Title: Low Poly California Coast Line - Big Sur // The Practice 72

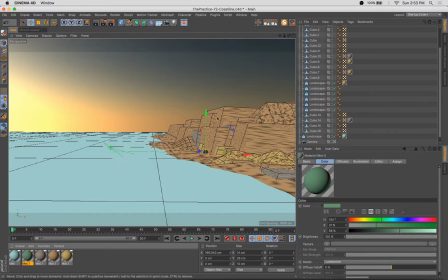And now it's fairly arid, and there's not a ton of plant life,
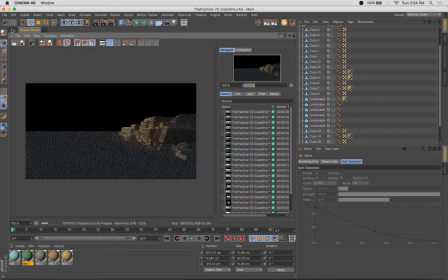but what plant life there is sort of scrubby and shrubby and low-lying and kind of,
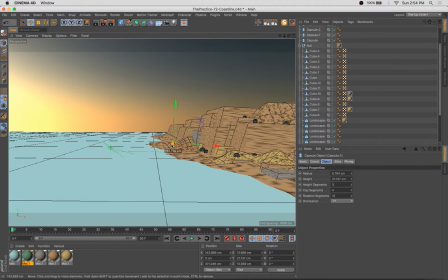you're not going to run into big trees and tons of like lush flowering plants. So a lot of times with a scene like this, I'll go crazy with the trees and the plants and the little details like that. But really, I'm focusing mostly on these rock formations, knowing that Big Sur's got
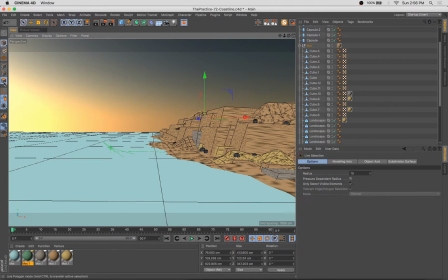a fairly minimal plant landscape. And I think, given more time, if this were a full-length piece and not one of my practices, I probably would have spent a little bit more time getting variation in there.
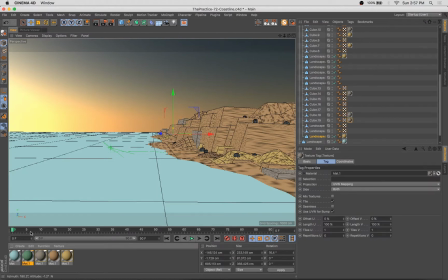Even though the plant life is fairly sparse and low-lying, there's some really crazy kind of lichens that you get all these colors from. And there's, I'm not a botanist. I don't know all the different species, but suffice it to say, there is a range of colors and textures that you can get there.
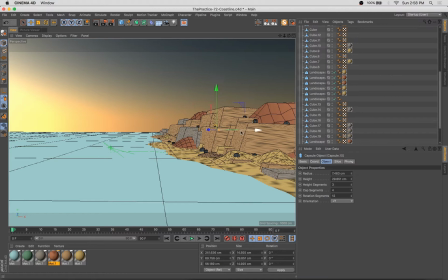So you see here, I'm just using a capsule, a little bit of green on it to, to take a nod to some of that plant life, to simulate it a little bit.
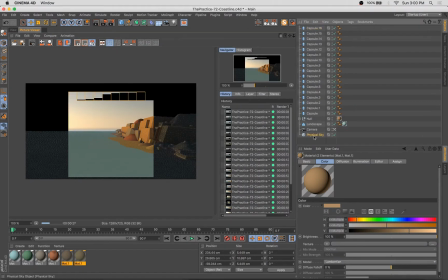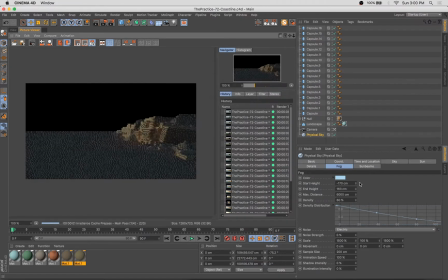You're adjusting that fog.
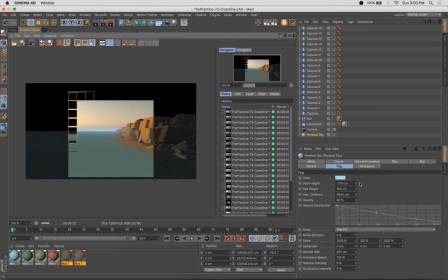I find that with the fog object, the fog tab under the physical sky object,
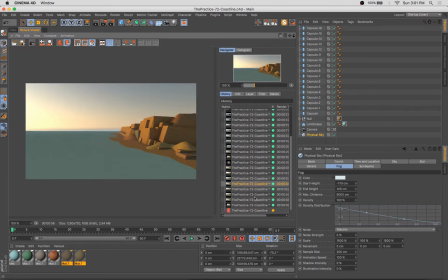that there's there's a little point under this density area,
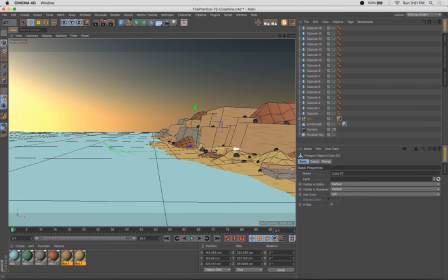and I find that it's useful to have the tip of that point be around the point where your floor is. Now, I adjusted that to 0 because this plane I have that's acting as the ocean is at around 0.
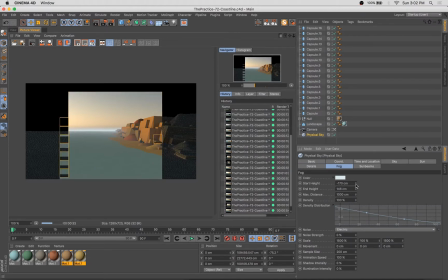And that's going to be like that. The top of that point there is going to be the most dense area of the fog, and it's going to fall off on either direction.
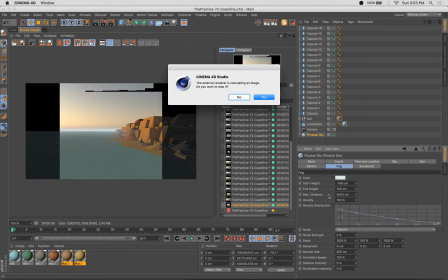So what I want is the densest part of the fog to be around the horizon line, and I want it to sort of fall off gradually upwards from there.
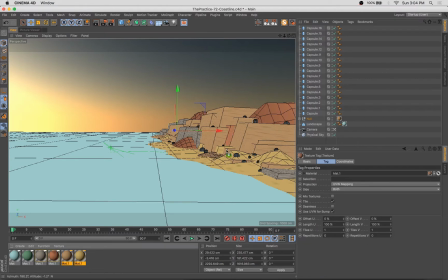And we wind up not really seeing much of the downwards fall off. Another thing you typically have to adjust is the distance. It gets really kind of noticeable and fake looking if it extends too far past where
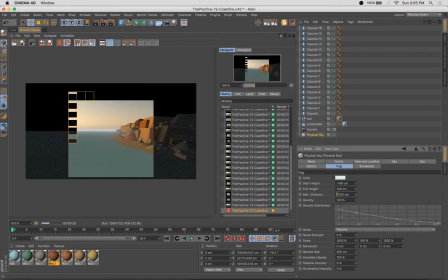the sort of the natural end of your model is. You can really see an overly strong gradient.
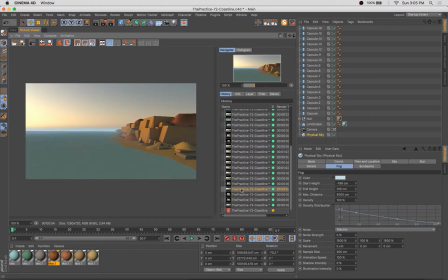So you got to adjust that distance until it has a more natural look.
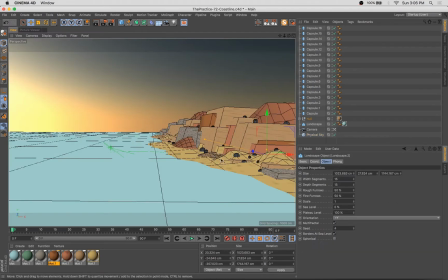What I love is the way that your model will appear to recede into the distance when you have that fog going on it. It's a lovely effect.
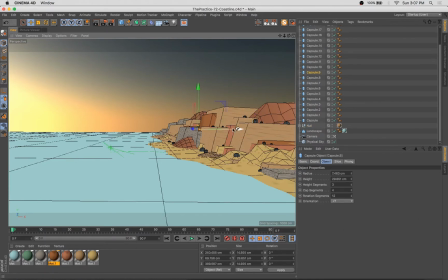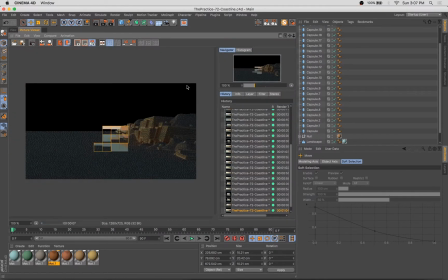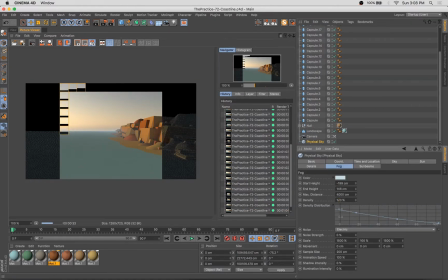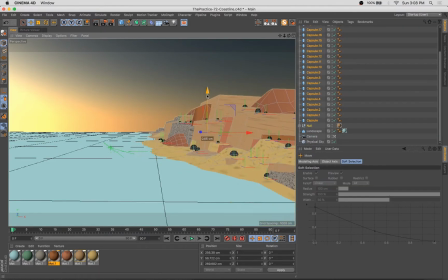Another amazing thing about this region of California is the color of the earth is very reddish orange. I assume it's high in iron content, and it's just striking, very, very striking. And I'm starting here with sort of a browny orange. I think we go a little bit more orange and saturated as the episode goes on.
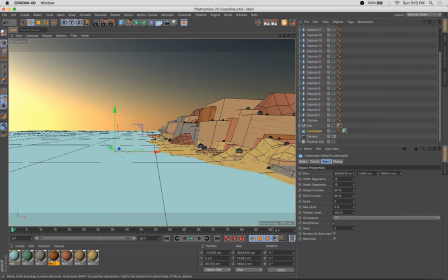And when we get into post-processing in Photoshop, I push that a whole bunch further too, because I realize that the scene could benefit from a little more saturation, a little bit more of that orange, and that's also going to give us a more realistic and a more saturated sort of sunset view. I also adjusted the angle.
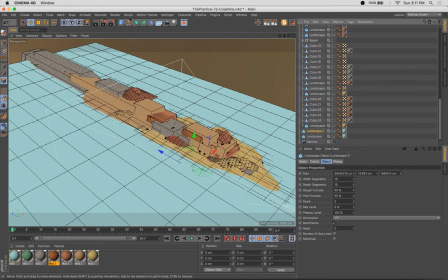The composition wasn't quite working for me yet, so I made sure to adjust accordingly and get a little bit
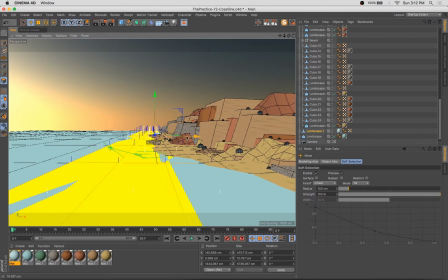of a better view, a little bit more of a better angle on the cliffs and coastline here. What I'm doing is I'm just taking a bit of that geometry from the edge and creating some sort of waves rolling into shore.
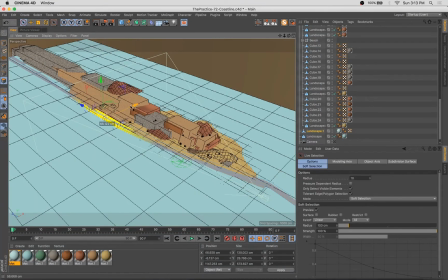It's a little bit of a clumsy process, if I'm honest. This isn't something I've done before.
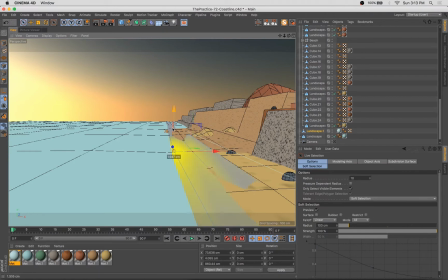A lot of times I just use like sort of a formula effector,
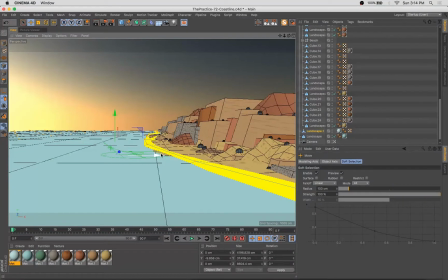and I'd use that to create sort of a rippled effect, but I wanted this to be really simple and kind of graphic.
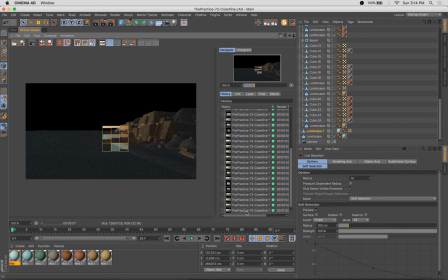So I just created an additional piece of geometry and made it a
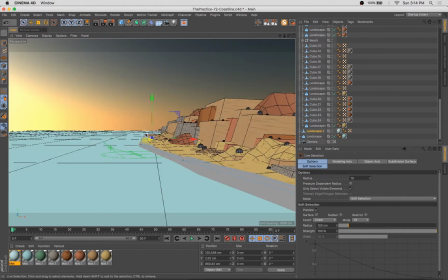lighter blue color than the rest of the ocean to sort of simulate some of these waves rolling in and breaking. So another amazing thing about the coastline here is that the water is very, very rough. And you'll see, there's tons of life. There's tons of seals and kelp beds and, of course, sharks and all kinds of stuff, tons of birds.
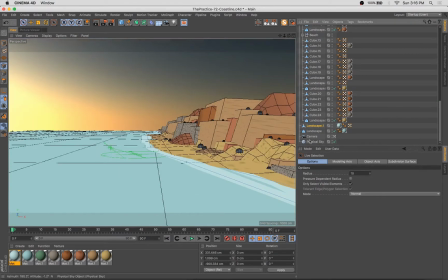But the water's rough and can be dangerous. So I wanted to get a little bit of those waves coming in.
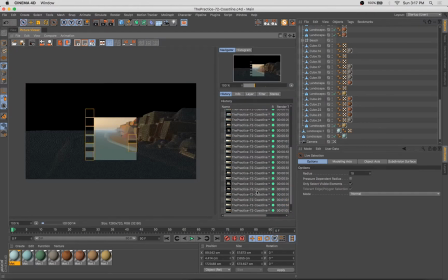So you'll see here, I just copy and pasted a chunk of that coastline out of the
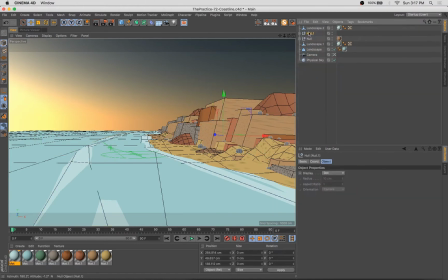landscape that is making our ocean here. That's just sort of a few of them, and I took it perhaps a little bit too far. You'll see here I added another landscape, and I'm trying to add another layer of interest to the water here.
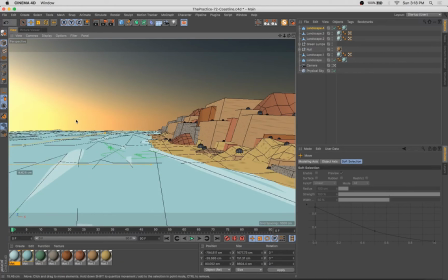And I play with that a little bit, do a test rendering or two, and find that I think ultimately it's taking away from the cliffs. It isn't really the right look for what I'm trying to achieve. And so we give it a try here for a little while, but I wind up deleting that.
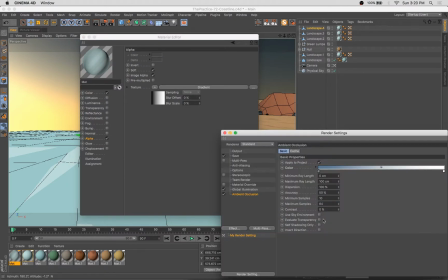think it's interesting, a lot of times we're afraid to remove stuff that we've already spent some time on, that we've worked on.
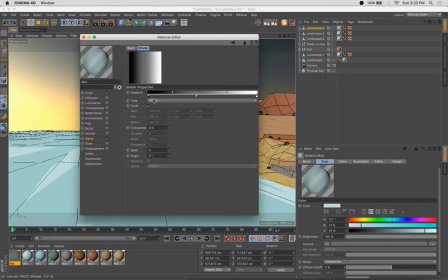It sort of reminds me of something called the sunk cost fallacy,
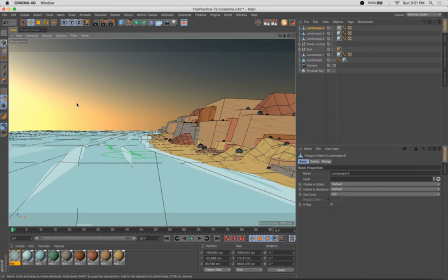which is the idea that like people are hesitant to abandon a project or
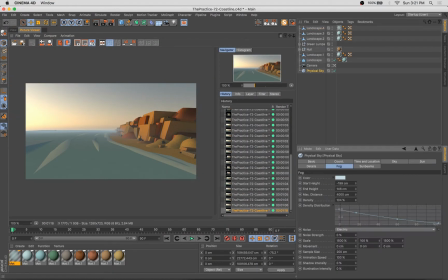a piece of artwork or something like that if it's not working because they've spent a lot of time with it already.
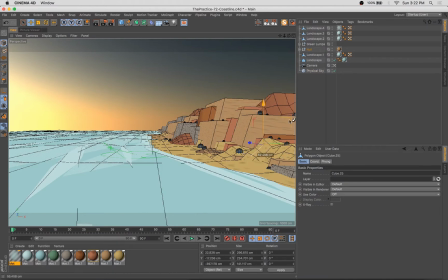And they're like, oh, I've already, a lot of times you hear about it in the investment world. Like, I've already dumped so much money into this company and so much time into this company. But if you don't have the customers and if it's not working, you'll still need to abandon it at one point.
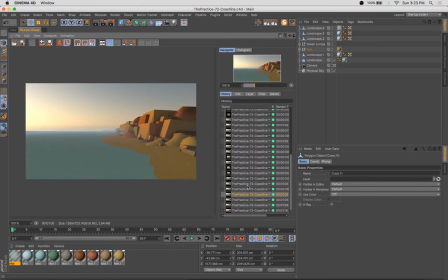And you can reach this point where you wind up sinking way more resources into the thing than needs to be just to make something work,
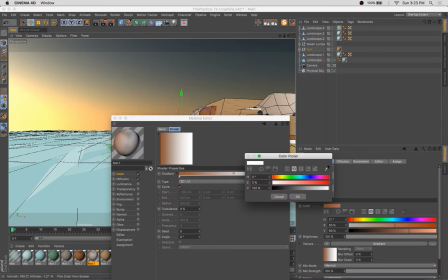to try and preserve something that ultimately doesn't belong anyway.
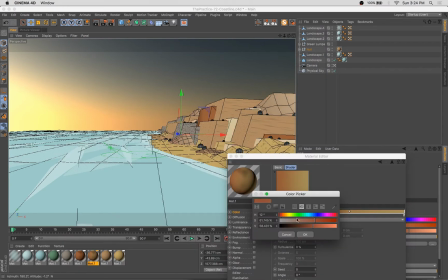So I think that applies to artwork, and I think especially in the digital medium, in digital mediums,
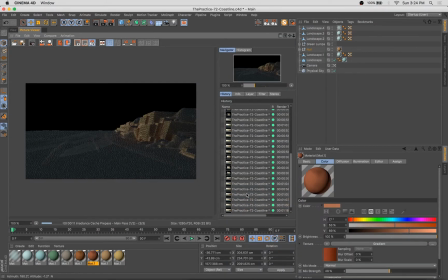I should say, it's amazing because you can just sort of turn things off or hide a layer or undo. So don't be afraid to remove stuff that isn't working. Make changes.
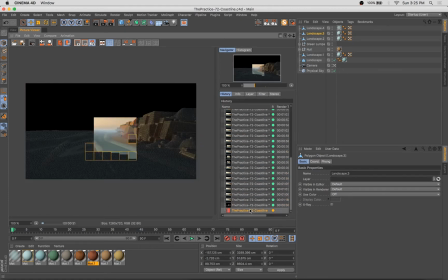If you're not loving where you're at, hit that delete key.
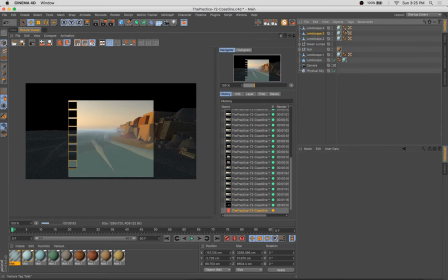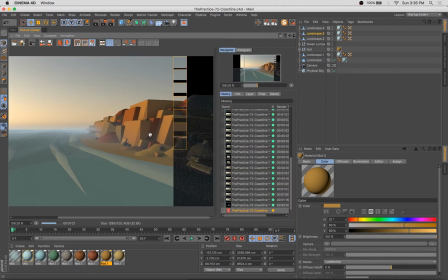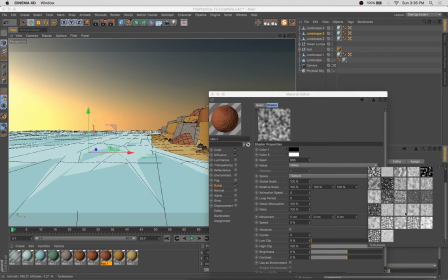So here we go, I'm adjusting, going a little more orange, adding a little bit of bump to these rocks because
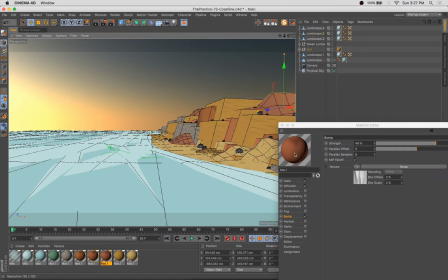even though they're low poly and simple and graphic and very cool in that way,
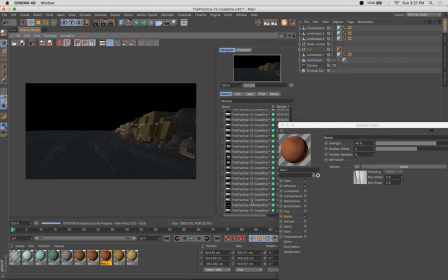I felt that they needed a little bit more texture. So I've added some noise into the diffuse layer.
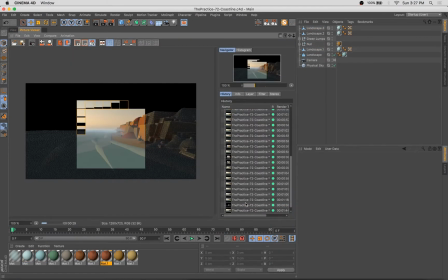I've added a bit of bump to some of these materials here.
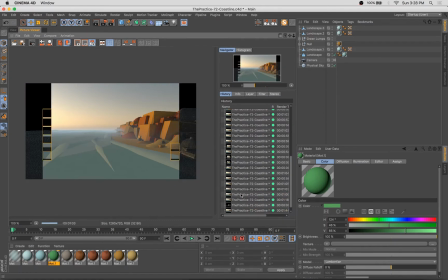Adjusting color.
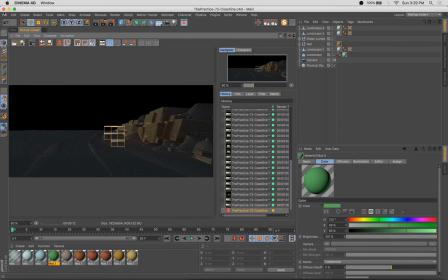Another thing I thought would be interesting, and I don't do this a lot, I usually stick to either a square format or a 16:9 HD format,
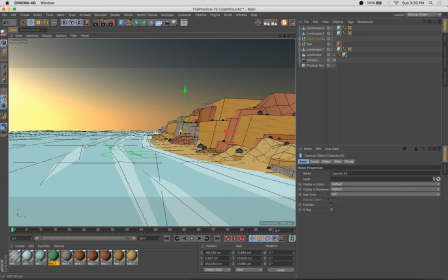but I thought for this composition in particular and the very long and dramatic
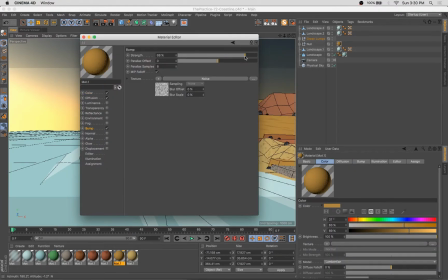view of the landscape in Big Sur, I thought it would be interesting to try a really long format image here.